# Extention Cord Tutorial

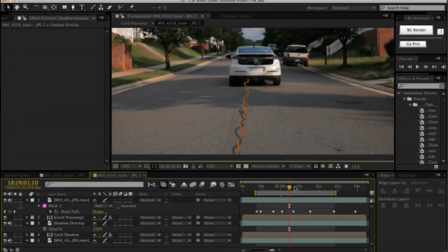The only difference is then it's just not showing up in the actual shadow here. It is of course there, but in this area, if I were to take our main chord off, it's going to avoid that area right there,
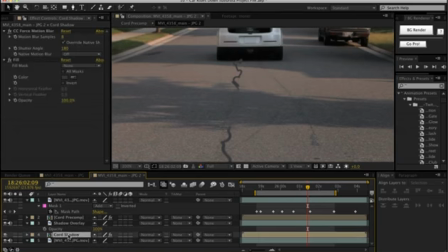which is pretty fun. Let's feather that just a bit more, and I'm going to actually bring the mask expansion in just a little bit, and that might be way too much to feather. Okay.
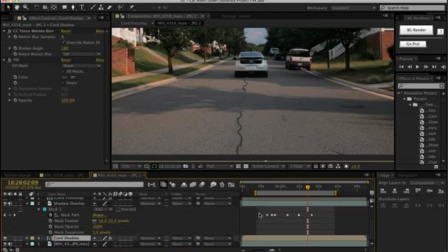The other big thing is it's still a little noticeable, but when I take the actual chord, I'm going to give it a fast blur. Fast blur on the chord shadow, and we just crank that up considerably.
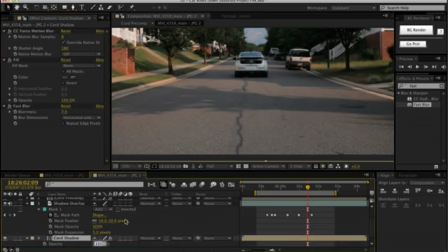Not too crazy much, but enough. And then also just lower the opacity of it in general. So let's knock it down to like 30, or maybe not that much, but just like 50. I mean, you barely want to notice it. This shouldn't be a big thing that stands out. It should just be a little bonus thing that you see chilling underneath there.
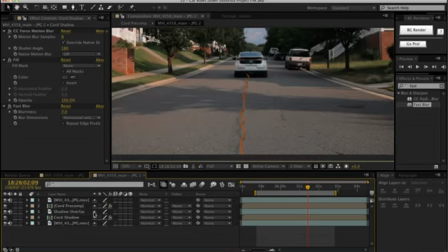And this whole chord is a bit too bright right now. So, compositing that is another factor. Let's just add maybe a tint here and desaturate it just a little bit.
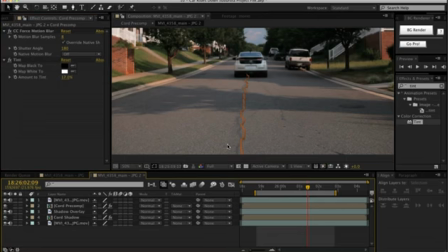Just a bit to make it composite, a little bit more natural into the final shot.
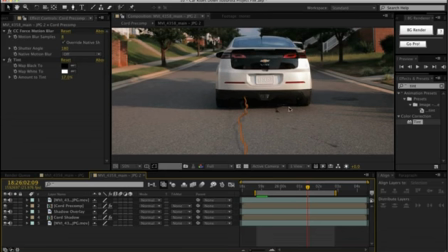And you would need to adjust your masks here, but I'm just trying to show you at least where that, where the shadow overlays.
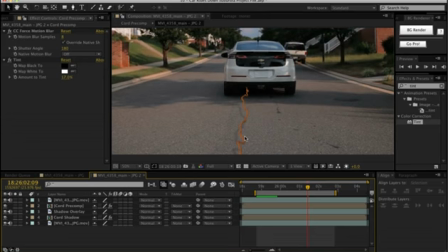So let me see, is there anything else that I wanted to mention? If there's any other objects that would go in front of the mask, or I'm sorry, in front of the chord, you would need to mask those out. But overall, if you look at the spot, let me just bring that back up again.
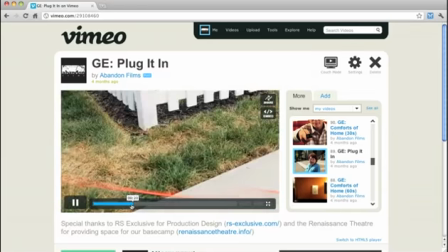There are all sorts of different ones. So, for example, in this shot coming up right here,
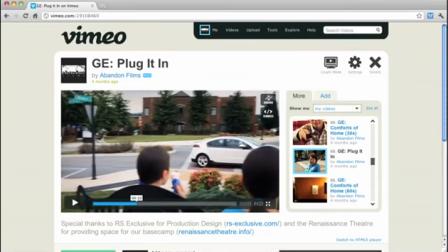I had to cut out these guys. You can see the shadow underneath. It took a lot of effort and a lot of I applied the mesh warp a few times just to make sure that I kept my chord, right there, kind of locked in that one position. But I had to cut out each of the twins' heads. Added motion blur.
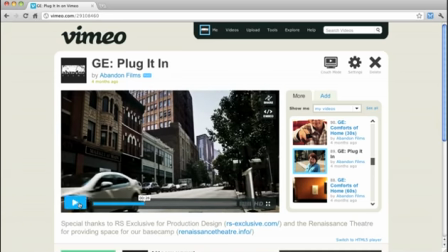I had to cut out the cars. And I really honestly alternated between a real chord shot and a fake chord shot. We went back and forth, and I think it was that alternating that kind of kept you wondering what's real and what's fake.
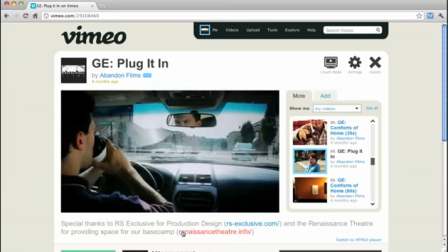So this one was fake. This one was obviously real because it was easy to do.
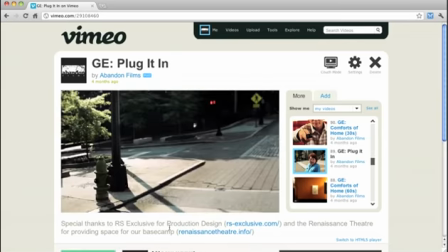This one was fake, real.
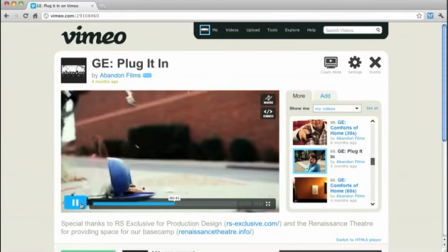Then this one was fake. Pretty much anything that was really super wide and would have been difficult to film, like this one, it's hard to see in this small version.
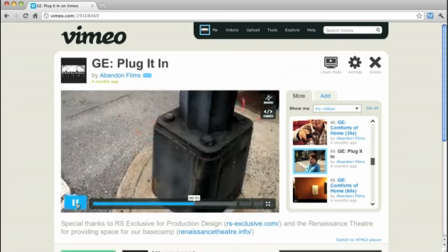But then the big one that we, really the ultimate reason why we created this in general was for this shot here at the end, where there's just no way.
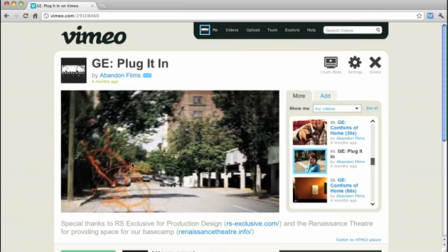We thought about, okay, what if we throw the chord at the camera? It's just not going to happen.
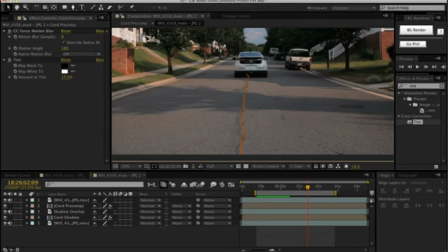So essentially what I did is, just like what we did with this shot going away from the camera, I just did the opposite thing. I took the emitter and stuck it way back here in Z space, and I had it shoot towards the camera.
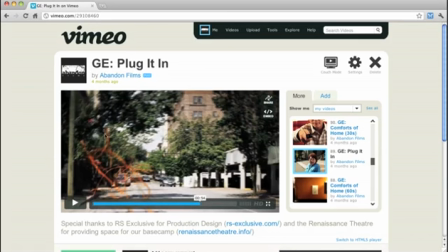And when it started flying really fast towards the camera, that motion blur really kind of helped carry it a little bit, and it really made it stand out.
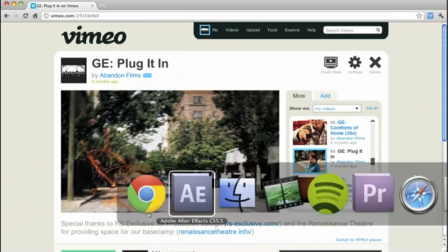There was a big difference there. So anyway, I hope this was enjoyable for you guys.
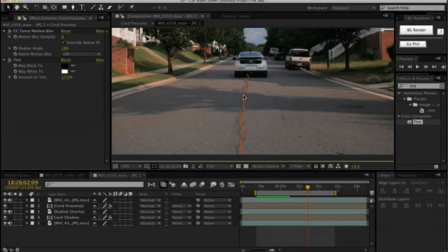I have no idea when you're going to use this, but I figured it might be a little interesting just to see a few of the steps that I took in order to pull off the effects in this spot. My name is Adam Everett Miller with AEtutsPlus.com, and I will talk to you soon. Bye.